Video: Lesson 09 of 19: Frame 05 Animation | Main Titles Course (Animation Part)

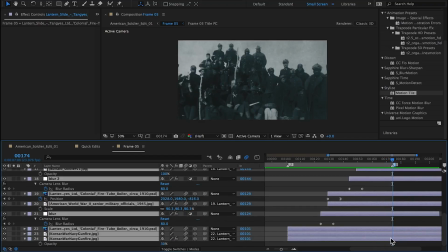So I think I need to extend this scene.
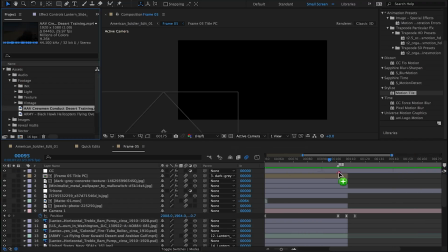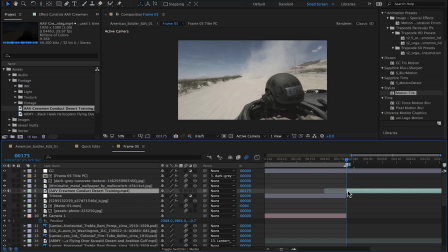And make it last a little bit longer. So to do that, I'm going to add another piece of footage, which I've pre-selected of this soldier, I believe in a tank, riding through the desert.
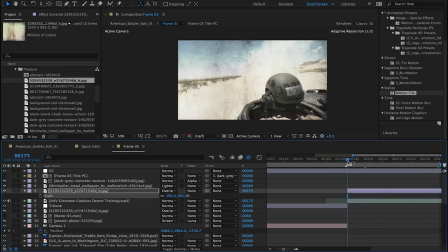Again, this kind of changes things up because it's just going to be a single shot with texture over it.
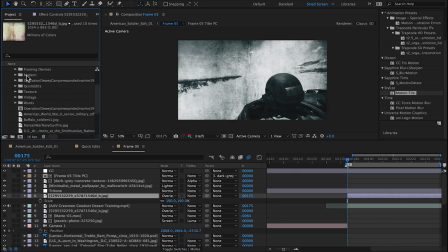So there's already so much going on in the first part of the scene, with the camera moving left and right and down and back and the slides dropping in.
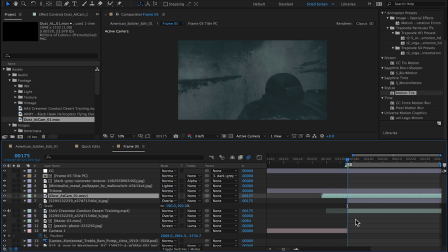I think if we added something else complex at this point, it'd be too much.
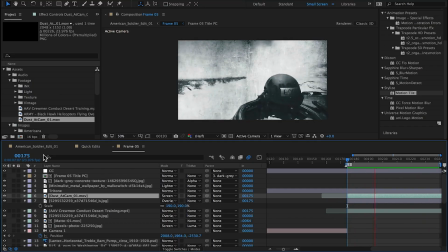So a simple one shot here will probably work really well.
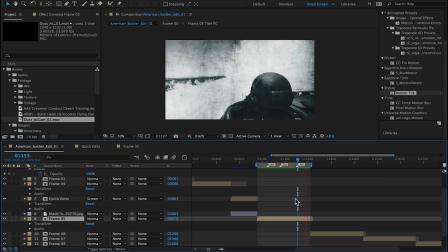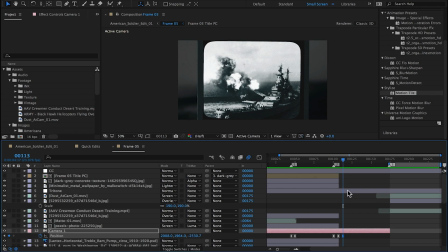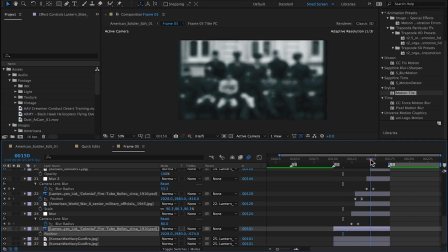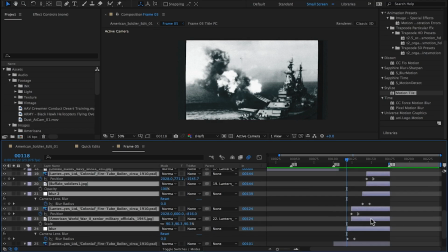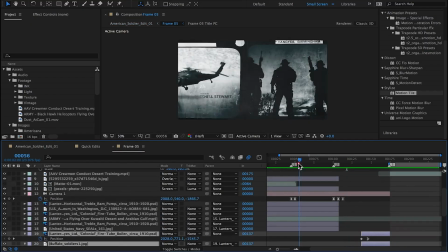So what I'm doing here is just tightening everything up. I want things to happen just a little bit quicker.
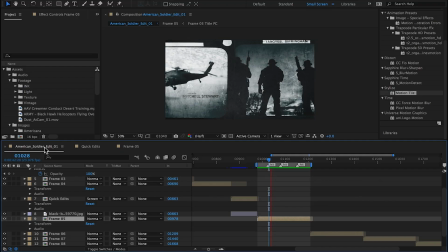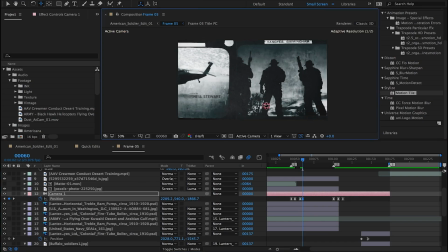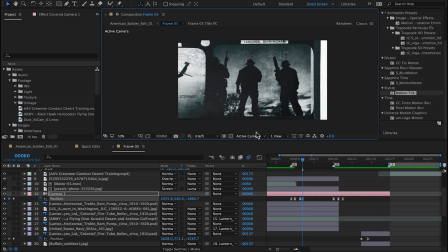And I want these things to happen quicker based on sound cues. So here I'm adding just a secondary move to the camera to keep things moving along.
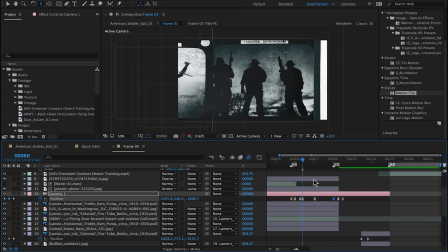I think for this scene it'd be kind of interesting if the camera was always just slightly moving, like it never truly stops.
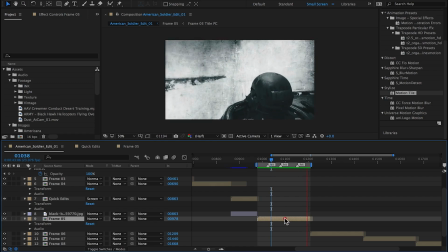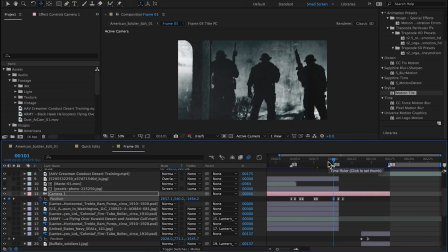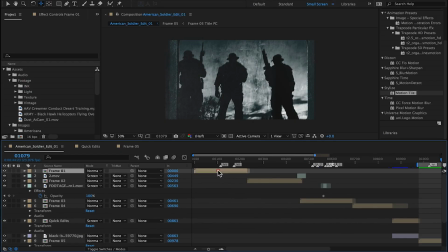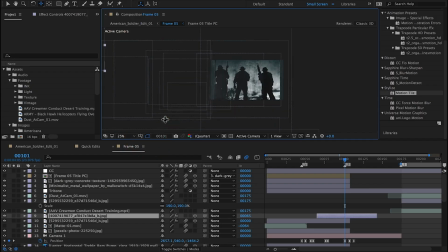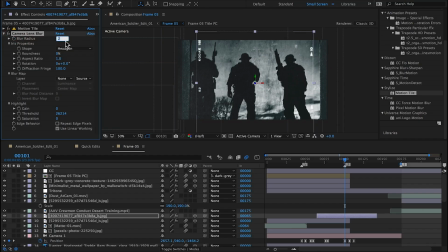So it's getting closer. Bringing in the famous Kodak blue texture.
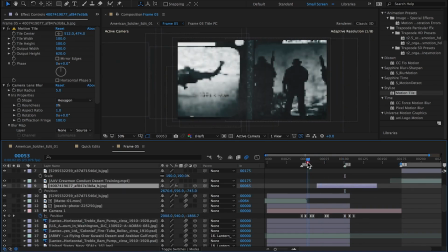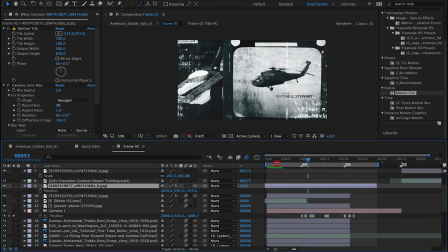texture has been a lifesaver.